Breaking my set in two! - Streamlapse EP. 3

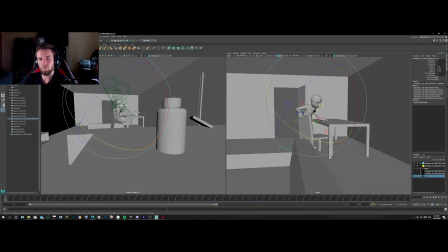(3:59)
I know sometimes if you want to delete your history afterwards as well, that'll help, stopping your, I guess,
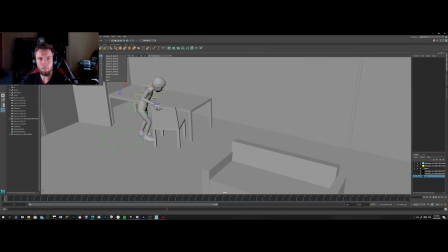(4:07)
controls from bugging out, because rigs can oftentimes,
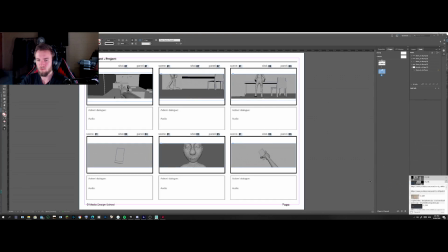(4:13)
they remember previous movements, and then if you've set a keyframe somewhere or you've done something, you can just completely destroy the way that your rig's functioning, and sometimes you'll move your character and, oh, why's my arm down there, So just making sure
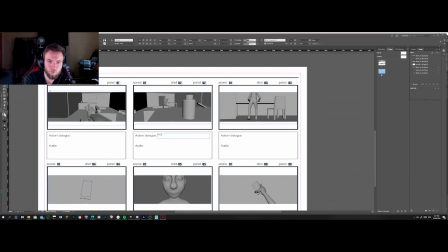(4:29)
to zero out all your controls occasionally and deleting that history is good. And here I'm just noting down the fact that I want to do a focus pull.
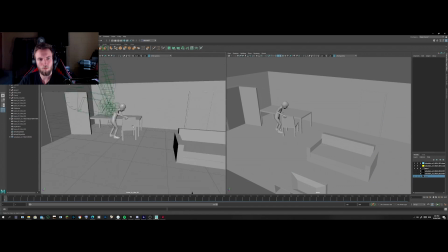(4:40)
Nothing special, but it's always good if you've got an idea in the moment that you might forget in time, or maybe,
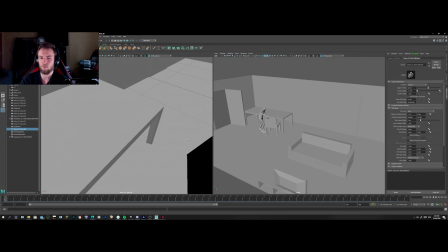(4:47)
if you end up delegating that task, you want someone else to know about it, make sure you've got it written down.
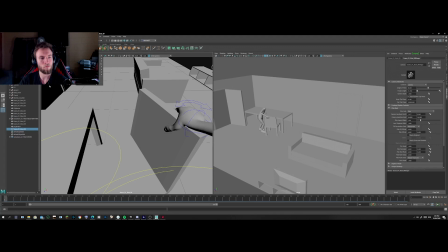(4:53)
So here I'm switching back to the first person perspective.
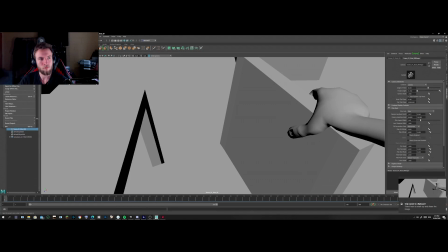(4:58)
I want a lot of what my character goes through and experiences to be in the first person.
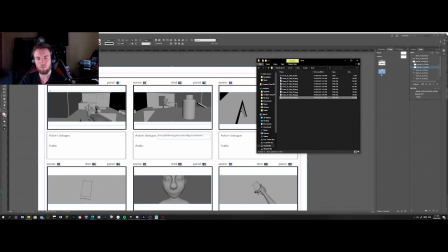(5:06)
Sort of getting you that
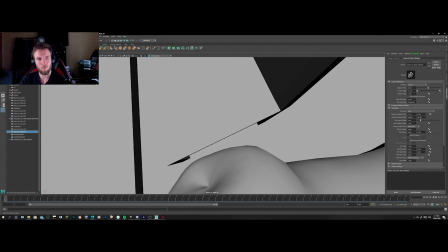(5:09)
sort of POV view of what it's like to go through these strange experiences.
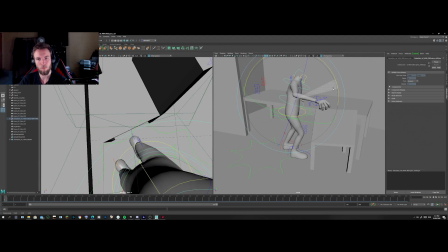(5:16)
And so
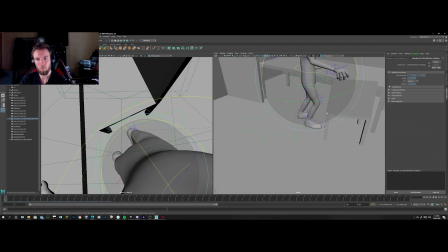(5:20)
I do think doing the entire thing in first person might be a little difficult, so as I'm storyboarding, I'm making sure I'm not.
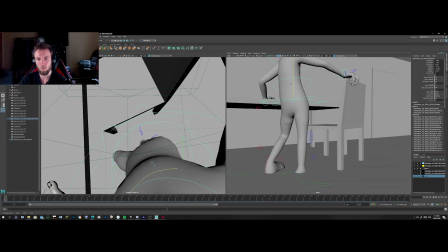(5:32)
Sort of making everything first person.
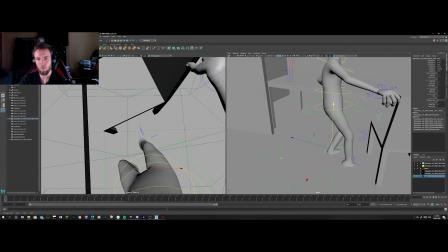(5:34)
I do want third person shots, just sort of, because all the happenings around is so weird, I don't want it to just be...
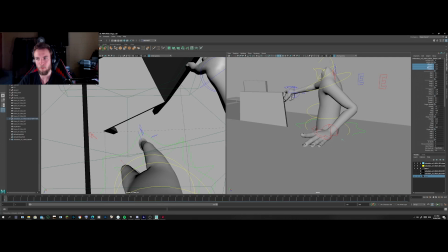(5:42)
I want it to be understandable to the viewer as well.
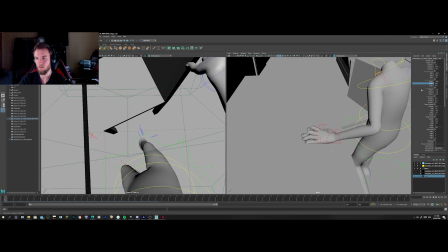(5:47)
So here, what's happening is, so he's sort of getting the first wave of his schizophrenia.
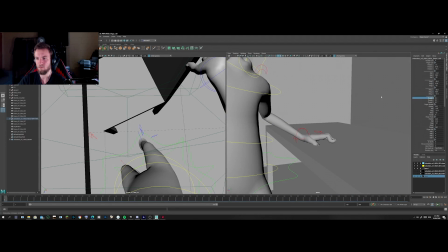(5:55)
He's feeling like he's sinking in quicksand, so he looks down, and then sure enough, his feet are sinking to the floor.
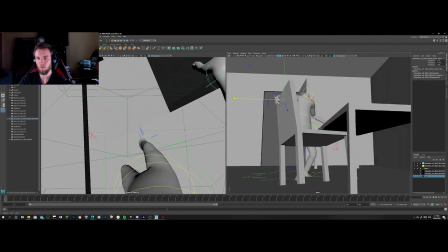(6:01)
So he's freaking out, and he's trying to pull his feet out, using the chair to, push off of, and he's sort of losing his balance here.
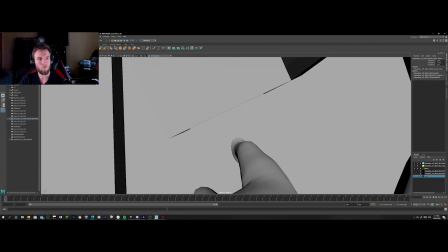(6:10)
So I think after this shot,
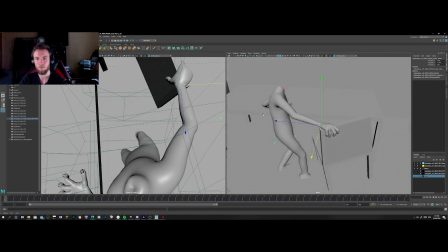(6:16)
he's pulling his feet out of the ground, and
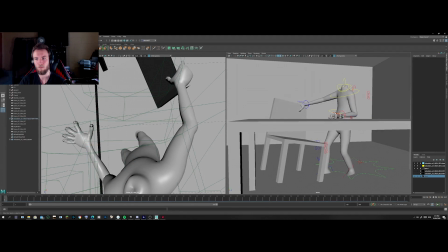(6:21)
so I think I'm just making sure that everything lines up in shot.
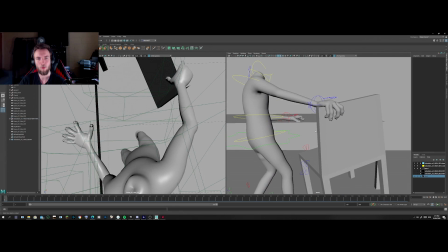(6:26)
I want his hands to be there, because when you've got a first person perspective and you can't see your arms, sometimes it's a little weird.
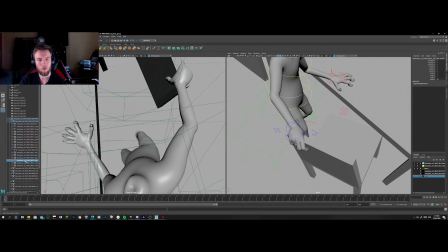(6:32)
Sometimes it's also weird to see your arms too much, so sort of be careful about how much you use that.
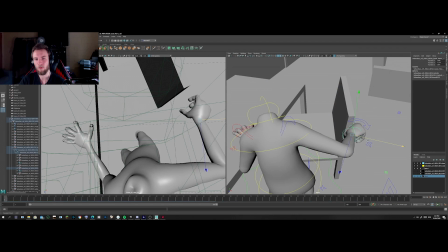(6:37)
I may have to readjust the way I do shots just because of how that looks. You feel like your arms are constantly in front of you and you don't want that.
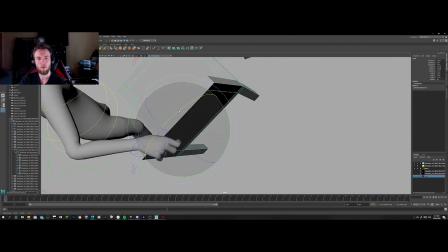(6:44)
But definitely for this shot, I want there to be that tension of him pushing against things.
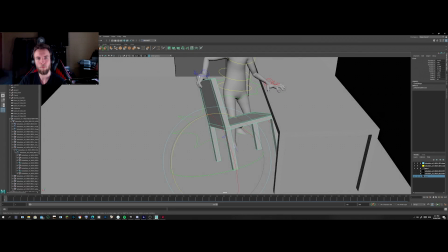(6:48)
So I want to see his hands here just pushing off the chair and pushing off the table.
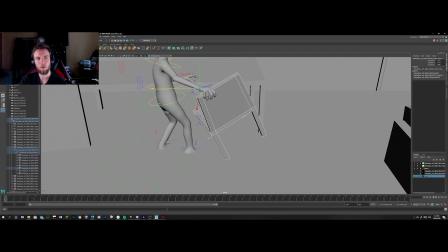(6:55)
But yeah, now that I've checked the shot, everything's in shot.
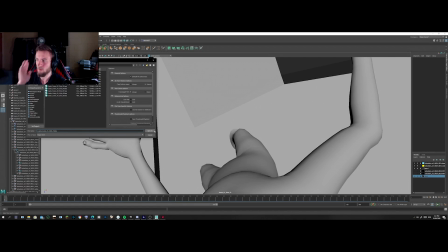(6:59)
Just making sure the chair doesn't occlude the foot, and then I'm sort of prepared to take my screenshot for the shot.
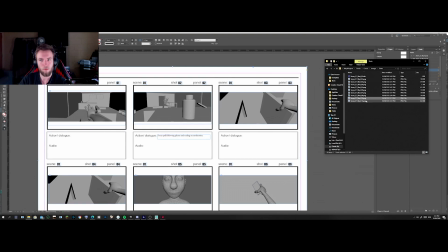(7:11)
Now that one's on the list.
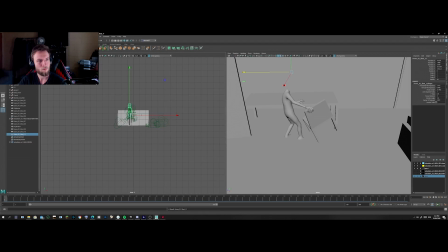(7:20)
I think I'm just taking a moment to think. It's always good. Just take a breather every now and then.
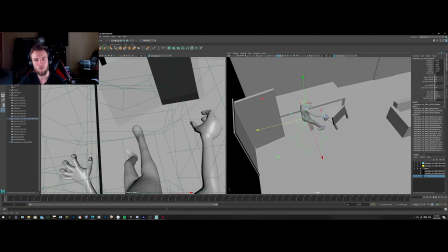(7:25)
Just sit there, scratch your head, look at your work.
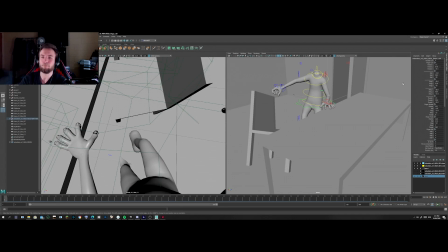(7:31)
Sometimes you might notice something, or you're working so fast you just neglect to do certain things. So sometimes just sitting and thinking about it for a little bit. Just clearing your head. What's happening here? Okay, so now we've gone...
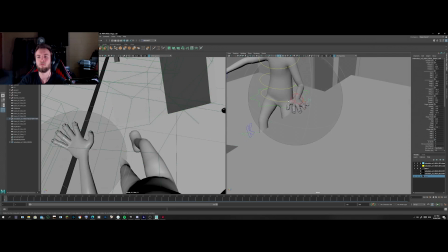(7:49)
So he's pulled his foot out. But obviously he's got that backwards momentum.